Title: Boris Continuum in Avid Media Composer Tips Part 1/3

I'm Jason from the Creative Collective. I've teamed up once again with the guys from AV3 Software to bring a series of videos of how I use Boris effects within Avid Media Composer.
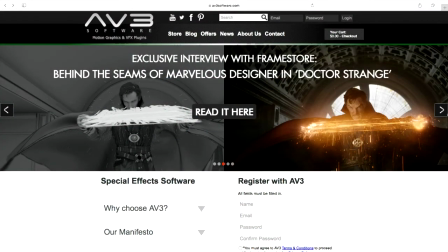[0:30]
If you haven't been across to the AV3 website, go check it out. There's some really good blogs and forums on there and some great deals on software as well. Always worth keeping an eye on it. Before we go any further, I just want to say thank you to the guys at Redleaf AV for their content in the summer. Really good. And now, enough of me talking to you. Should we just get on with it? And I'll see you when it finishes.
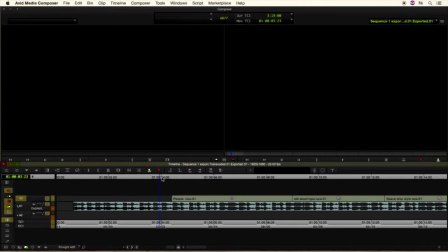[0:50]
Okay, guys, so what we have here is my timeline on the screen. I've muted the audio tracks just so I'm going to fight against that.
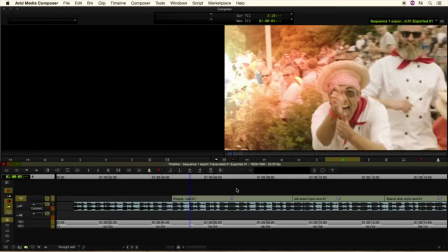[0:55]
If I push play, I'll give you a quick rundown of the first two clips.
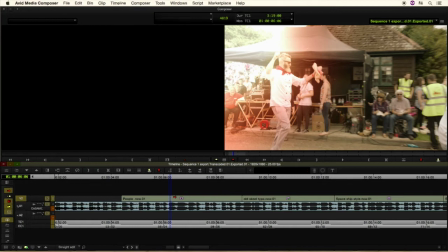[0:59]
Basically, if you saw my tutorials a couple of months ago with the mountain bikes, you would have saw how I use the BCC light leaks and the color correction.
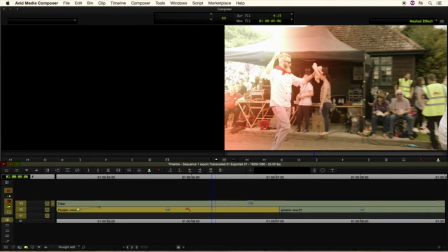[1:06]
If I just step in quickly, I'll give you a quick rundown of what I used before we move on.
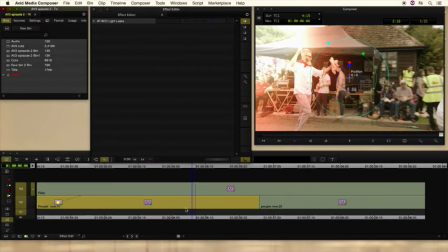[1:11]
So BCC light leaks on the first clip.
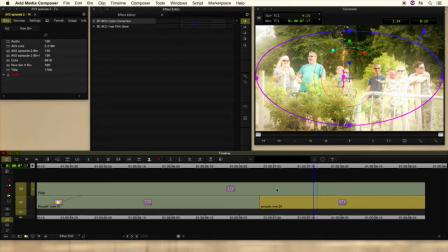[1:14]
Second clip was color correction, the fast film glow, and then on top of all of that, to give it that kind of summer hazy feel, was a fast film process.
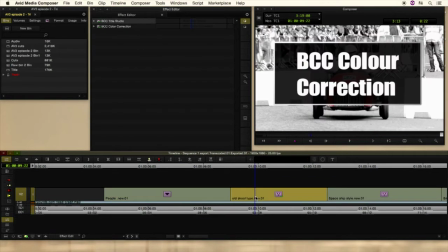[1:21]
I'll just step out of that quick, and we'll go to the two clips I want to talk about. So we want to talk about BCC color correction today and how that links in with Mocha.
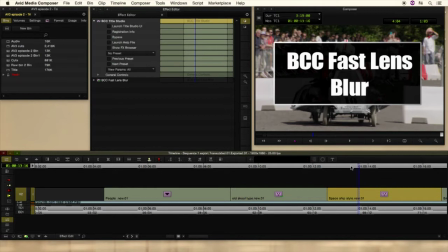[1:30]
We're also going to look at the fast lens blur, and once again, Mocha, there's a bit of a theme starting now, as you can see. And then we will, in the next episode, we'll look at how I use the particle effects on the van.
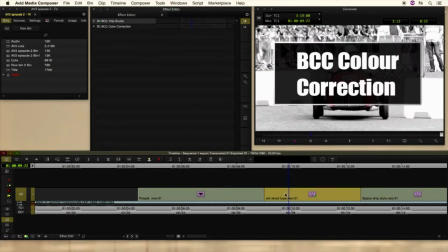[1:42]
Okay, so if we step into this, I'm just going to quickly go to effects mode. We're in there.
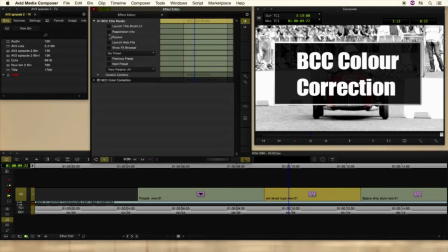[1:47]
We'll turn off the title studio for now. Let's have a look through that.
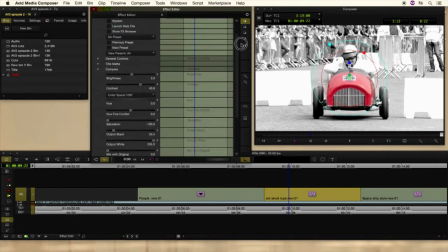[1:52]
So this clip is made up, basically, if I bypass the actual clip, you'll see what the original clip looks like.
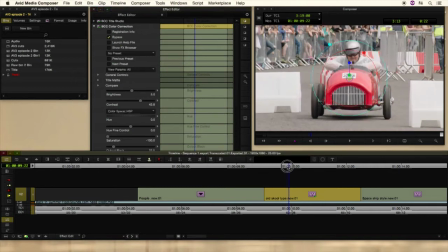[1:57]
That's what the whole clip looks like. This is all the footage, as you can see.
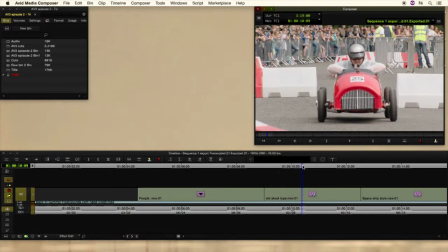[2:02]
So what I want to do was to make the old school kind of, it's like a Caterham kind of car, stick out a bit more, and knock everyone back in black and white. And the only way I could actually do it for the way I think is to Mocha.
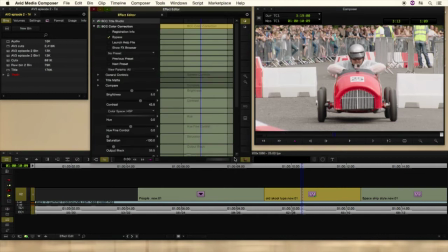[2:16]
So I literally launched my BCC color correction plugin, which you can see here. It's bypassed currently, as you can see. I went down to Mocha and I launched Mocha.
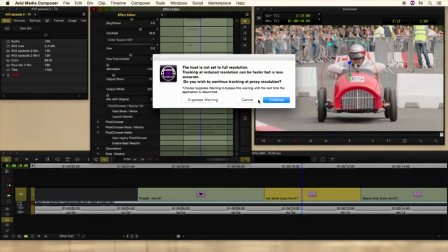[2:28]
Now that's obviously saying I'm not running my full res. It's all right because I've done the track, but normally I would do the track in green mode.
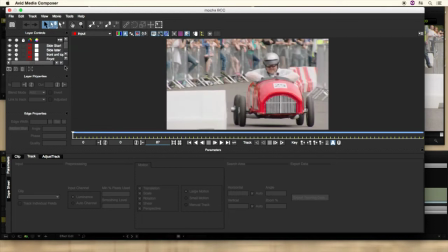[2:36]
If I just go into Mocha itself, and then you can see all the tracks that I created. Okay, so as you can see, there's quite a few tracks going on. There's a start side track, which is this little bit here. You can see the start and the endpoints, which I established.
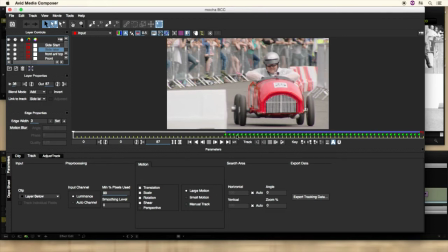[2:51]
There's a later track, which comes in over here, which is that side piece there, believe it or not.
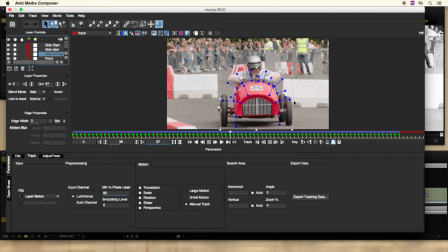[3:01]
And your front track, the later track obviously covers the front as well. The later track, which is on the front on the top, because there's so much movement within the vehicle itself.
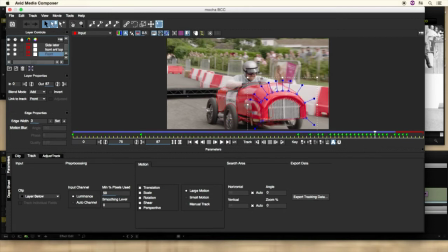[3:10]
And then we have the front track, which just picks at the front. It's obviously better to instead of trying to track the whole vehicle as one, is to create like a bit of a jigsaw puzzle. I find it's far more accurate and far more easy to track. A good thing about Mocha, remember, is if you turn the perspective on when tracking,
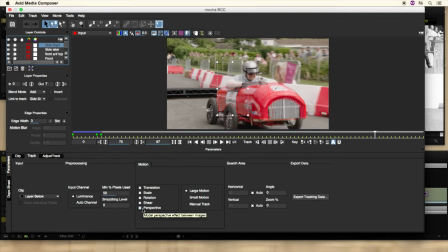[3:28]
it's not on by default, but if you're tracking a vehicle or something coming towards you or going away from you, I find the perspective really does nail down the tracks, and it's a lot better. If you go to one of the earlier tutorials, I go into the Mocha tracking in a lot more detail. But what I want to look at the BCC, so we'll close this down for now. Let's go back to the effect itself.
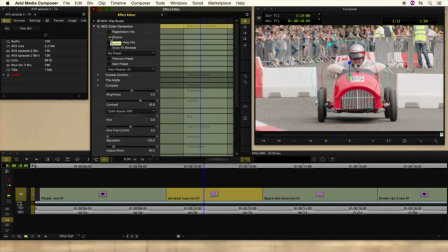[3:47]
So that's the bypassed effect. So all I've done is literally really simple, is I created the mask.
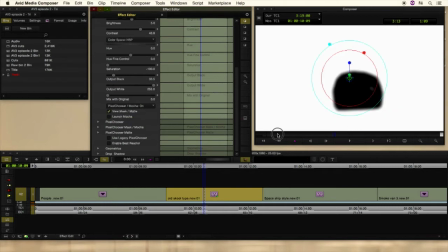[3:55]
If I just show you the mask itself, that's the mask, really simple effect.
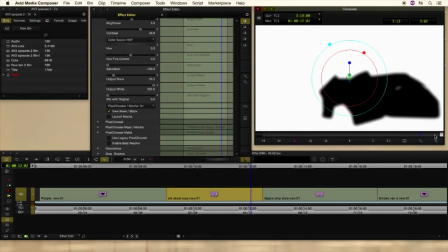[4:00]
I haven't actually didn't track the driver because I wanted him to be in black and white as well.
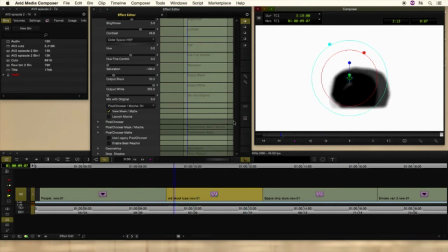[4:05]
It's all about the go-kart in this case. I just turn the mask off, so you can see the difference.
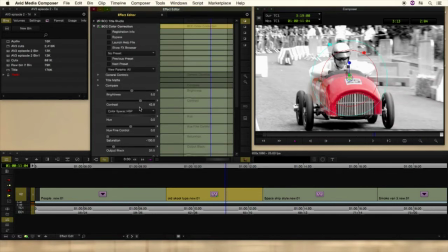[4:14]
And then we'll just quickly look at the actual, how I did the effect. So all I did was really simply just grab my saturation and turned it down to nothing. So that's the saturation all the way up back there.